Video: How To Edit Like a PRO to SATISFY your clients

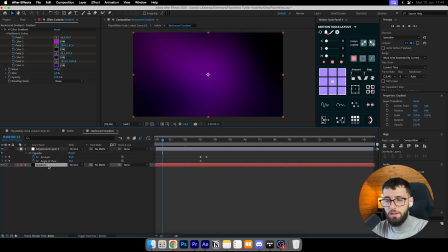8:16 So how did I did the background gradient? And it's actually pretty easy. So the gradient is a 4-color gradient, and I will show you. I had the 4 points of the gradient just here on the normal spot. Here, here, here, here. It's a bright purple color.
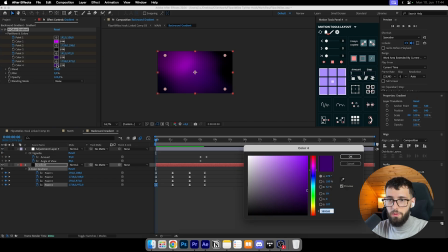8:35 It's a black color. It's a dark purple, and also another dark purple with a different color spectrum.
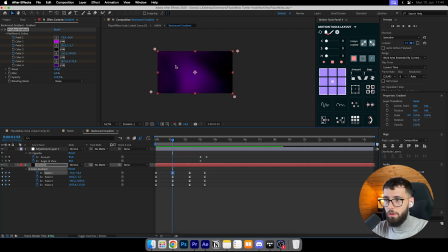8:42 And then I just went ahead and pulled all of these 4 points out, and then back again, and then out again. So this is all the gradient layer does. And how did I achieve this really clean gradient look?
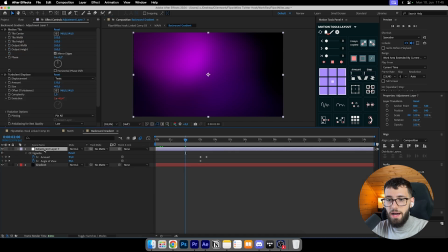8:59 It was by this adjustment layer here, and also we'll show you why I really like it when it's more dark on the gradient, and how you can achieve this as well later on,
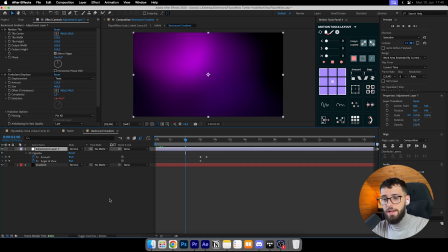9:12 outside of this adjustment layer. But first of all, let's break down what I did after I added this 4-point gradient keyframe stuff. I just added a motion tile with output width and output height 350, and then I also added a turbulent
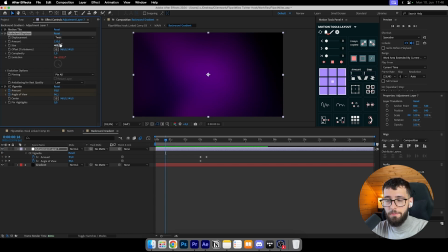9:28 displacement set to twist amount of 150. I think it's standard, a size of 400. And if you click Alt and Evolution, this window here pull up, and you just type in here time times 200.
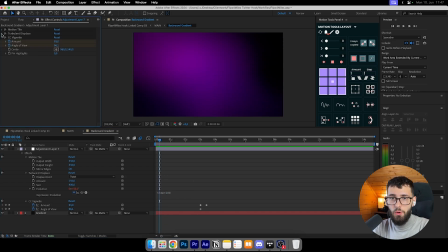9:43 These settings will make the gradient really smooth, like especially with the 4-point gradient. And then after that, I also added a vignette to make it look more dark especially because like the more dark it is, the white text that I added will just a little bit pop a little bit more,
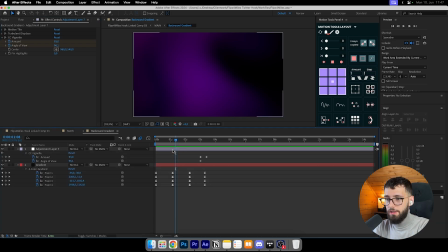10:01 and it also looks a little bit more premium if it's more dark, like especially the background, if it's more dark, it's more premium. And at the end here, set the amount of the vignette to 0.
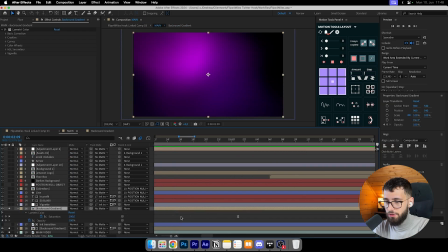10:12 And this is a reason, because set a saturation going from here to here, going from purple to kind of like 0 saturation.
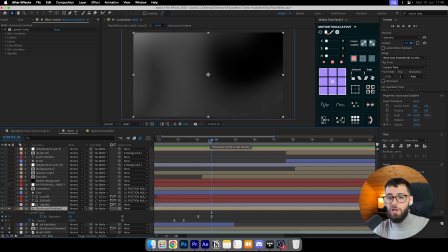10:22 And that's because I had a different 3D animations coming in, like the shoes coming in that you saw in the video, which I will also show you in a second. And I set the saturation to 0 because it just looked so much more clean.
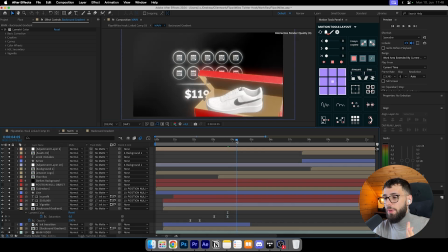10:35 If I have a purple and a red shoe, or a red box with white shoe, pardon me, coming in, then it's just so weird if I have like a purple background.
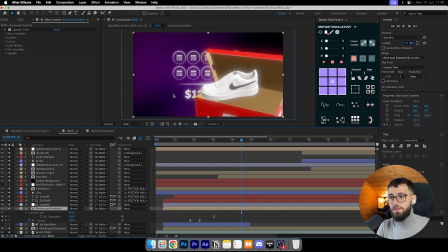10:45 It just does not look as poppy. The shoe and the shoe box, it just does not pop as good. And also I want to get away from the background and pull the viewer more into the 3D animation. So that's why I just reduced the saturation to 0.
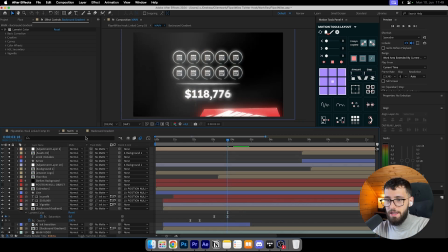11:02 And that's why also when I had the vignette here on, it was just way too dark,
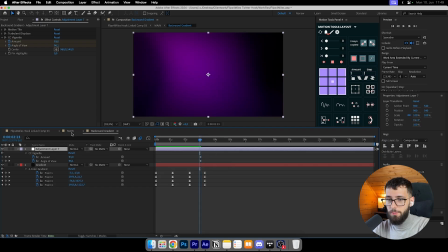11:08 so you could not really, if I remove this, you will see it's like really dark.
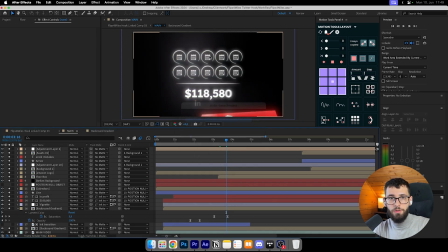11:14 Like you probably won't even see the background anymore.
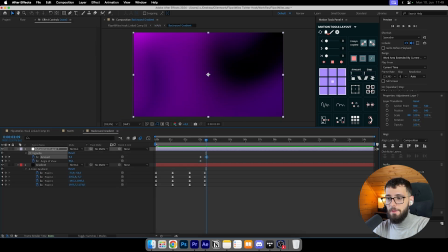11:18 And I wanted to see the background, so that's why I actually added the amount to 0.
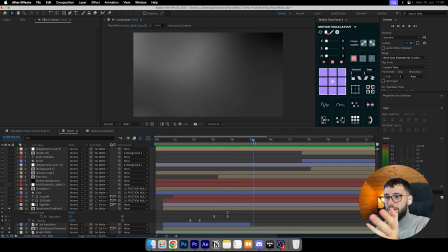11:24 I actually set the amount to 0 because I wanted to have this clean looking background still with the 4-point gradient moving around. And next one is the vignette.
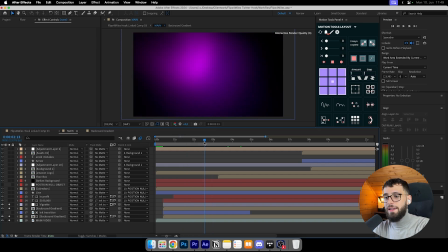11:34 I also added a vignette to it because I really like how this looks, especially with the text here, which I will come to in a second. I added the vignette on top of the background gradient, like this one. And this looks just so much more clean with the text if you have like your background really dark.
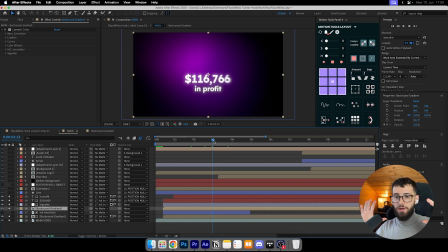11:53 This is what Iman Gadzi does as well. He makes like the background or just basically everything around it with a vignette really dark, so the white text on top of it doesn't even need to have like drop shadow or need glow, because it already looks so clean. So if I remove the deep glow, it already looks like readable.
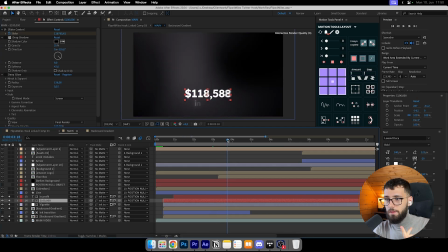12:12 You don't need the drop shadow at all. Like you see, the text, it's like already clean. And without a vignette, I am not really a fan. It's just way too bright still.